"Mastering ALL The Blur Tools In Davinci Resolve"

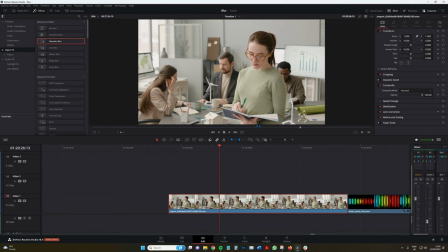(12:25)
However, HR has flagged it that chat right up there should not be in focus. I mean, it's out of focus as it is, but the graphics are still identifiable.
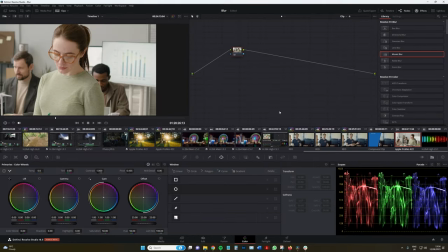(12:35)
So we're going to use the Gaussian blur to fix this. So I'm going to go into the color page. Let's make sure we go to a frame where it's quite viewable.
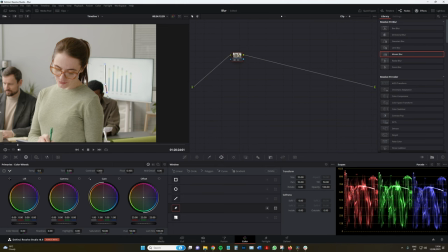(12:45)
I'm going to grab the pen tool, just mask around this fella, come up here. Nice. Now I'm just going to soften it slightly. Go to the tracking.
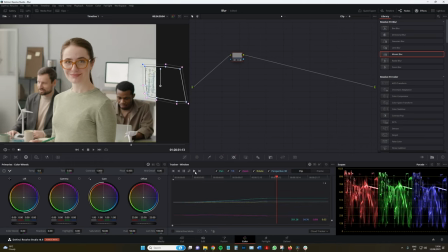(12:58)
Let's track this. And even though it drops out of view, because Resolve is amazing, it still continues to track it.
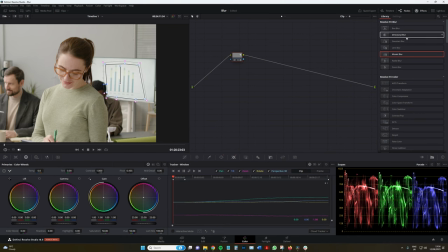(13:05)
Then, let's maybe bring that in. Then we're gonna add the Gaussian blur, and perfect, look at that.
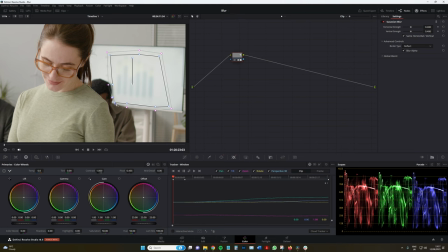(13:13)
I may even be inclined to maybe bring that in just so it's not as effective on the gentleman. Do you know what, we could probably even, let's go to the power window and bring that softening down.
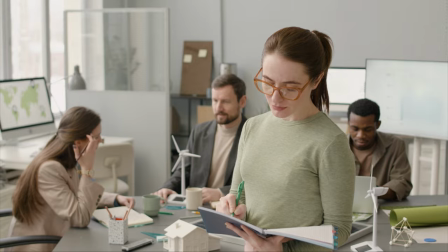(13:32)
There you go. We could increase the Gaussian blur all the way so it is hardly viewable at all.
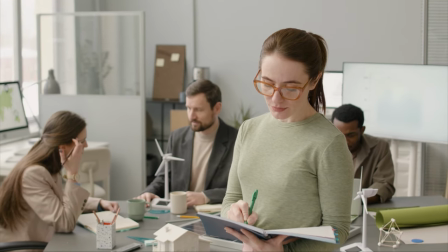(13:40)
I'm sure HR will be very happy with the results here because no data is on display.
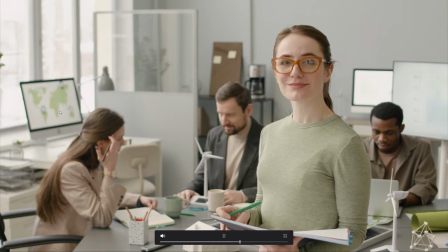(13:46)
And this video is now good to go for the company promo.
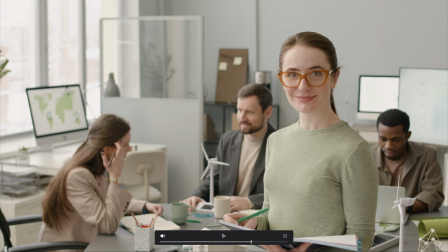(13:50)
So that's just one use of a Gaussian blur, is just to like discreetly knock something out of focus and not call attention to it.
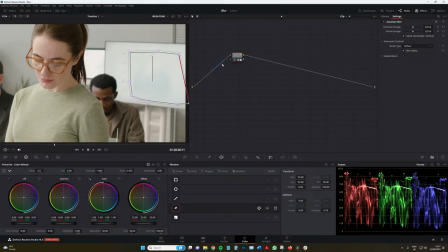(13:58)
And a lot of the time, nobody's going to notice. Whereas, you know, if we go to the mosaic blur and do what we did with the other footage, there you go.
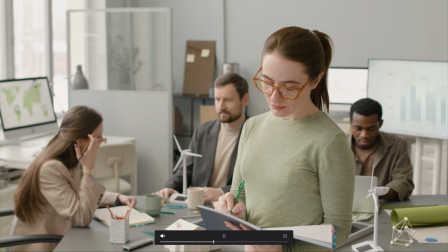(14:07)
You know, that is very noticeable. You're like, oh, well, what's that in the background?
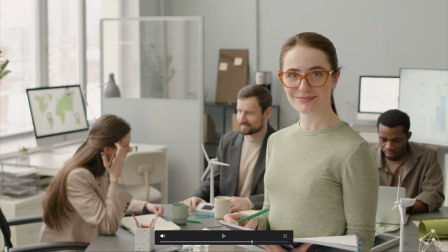(14:11)
Kind of takes the audience's attention away from the lady and over to the
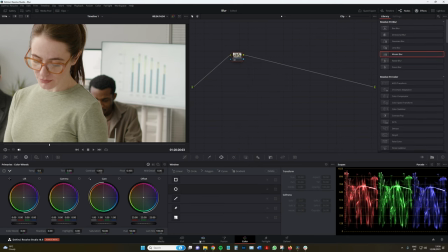(14:18)
pixelated graph on the whiteboard. So that's one use of the Gaussian blur.
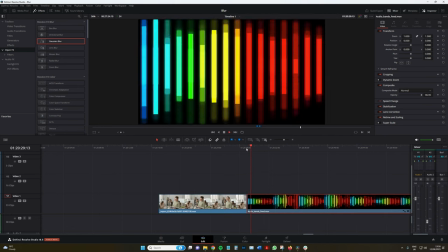(14:25)
Another one, which is what I really like to use in my compositing motion graphics quite a fair bit,
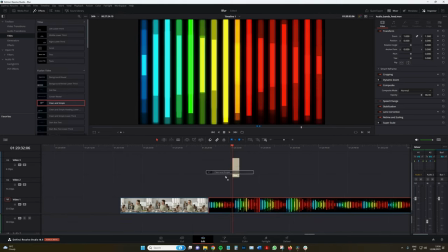(14:30)
is let's say that we're going to make a title here for a TV show, and it's called Music Through the Decades.
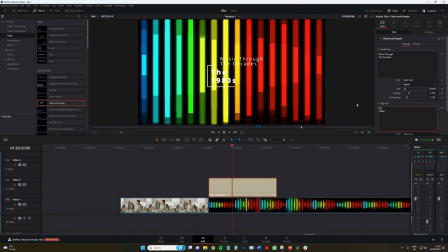(14:46)
Okay, and then we're gonna go the 1980s. It's a TV show that, you know, documents the different types of music. We're currently on the 1980s episode. Click play, got the audio waveform in the background, and it's just way too overbearing.
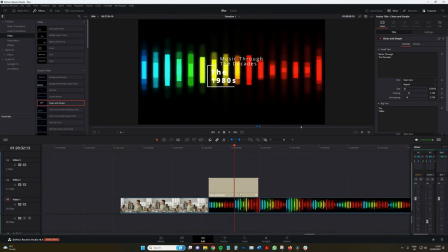(15:04)
You know, you can hardly make out what it is. Now, we could lower the opacity of this clip, but you know, we kind of, while the text is viewable, we're not getting the same effect now.
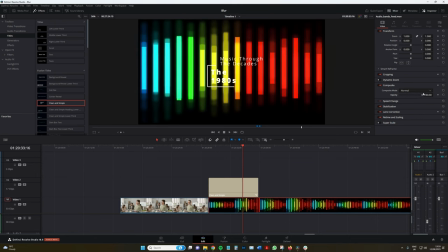(15:17)
It's sort of too dampened. We do want the brightness of this clip at the same time. We also want to see the text. Well, let's just go back up to the OpenFX, grab the Gaussian blur, drag it to this clip, maybe bump it up a slight bit.
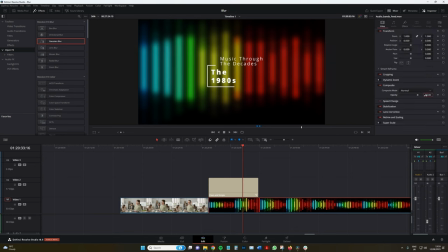(15:33)
Where are we at with the opacity? Let's maybe take it down to 80. There we go. So we've got the brightness of the motion background in the background, but we can also see the text plain and clear. So that's another great use for
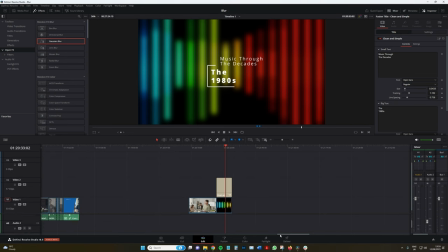(15:49)
using the Gaussian blur outside of blur dissolves and adding a blur to the overall video clip.
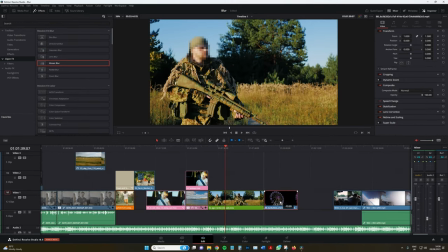(15:56)
Okay, back to the edit page. Now we're going to look at the radial blur.
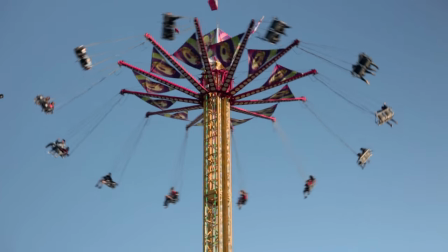(16:00)
With radial blur, the blur originates from a selected central point,
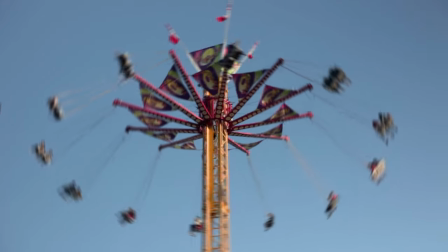(16:04)
extended outward in concentric circles that grow softer with increasing distance from the center.
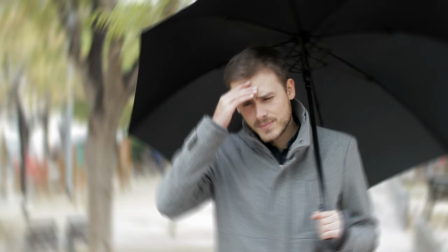(16:10)
This effect simulates a 360 degree spinning motion and can give the illusion that the environment is spinning around a stationary subject.
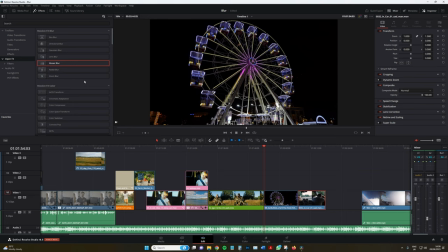(16:18)
Now, quite like the mosaic blur, I find that the radial blur also has a best use practice. And often you're going to get some really cool effects when you're using it when the image has a spherical or round object at its center. So here we have a Ferris wheel.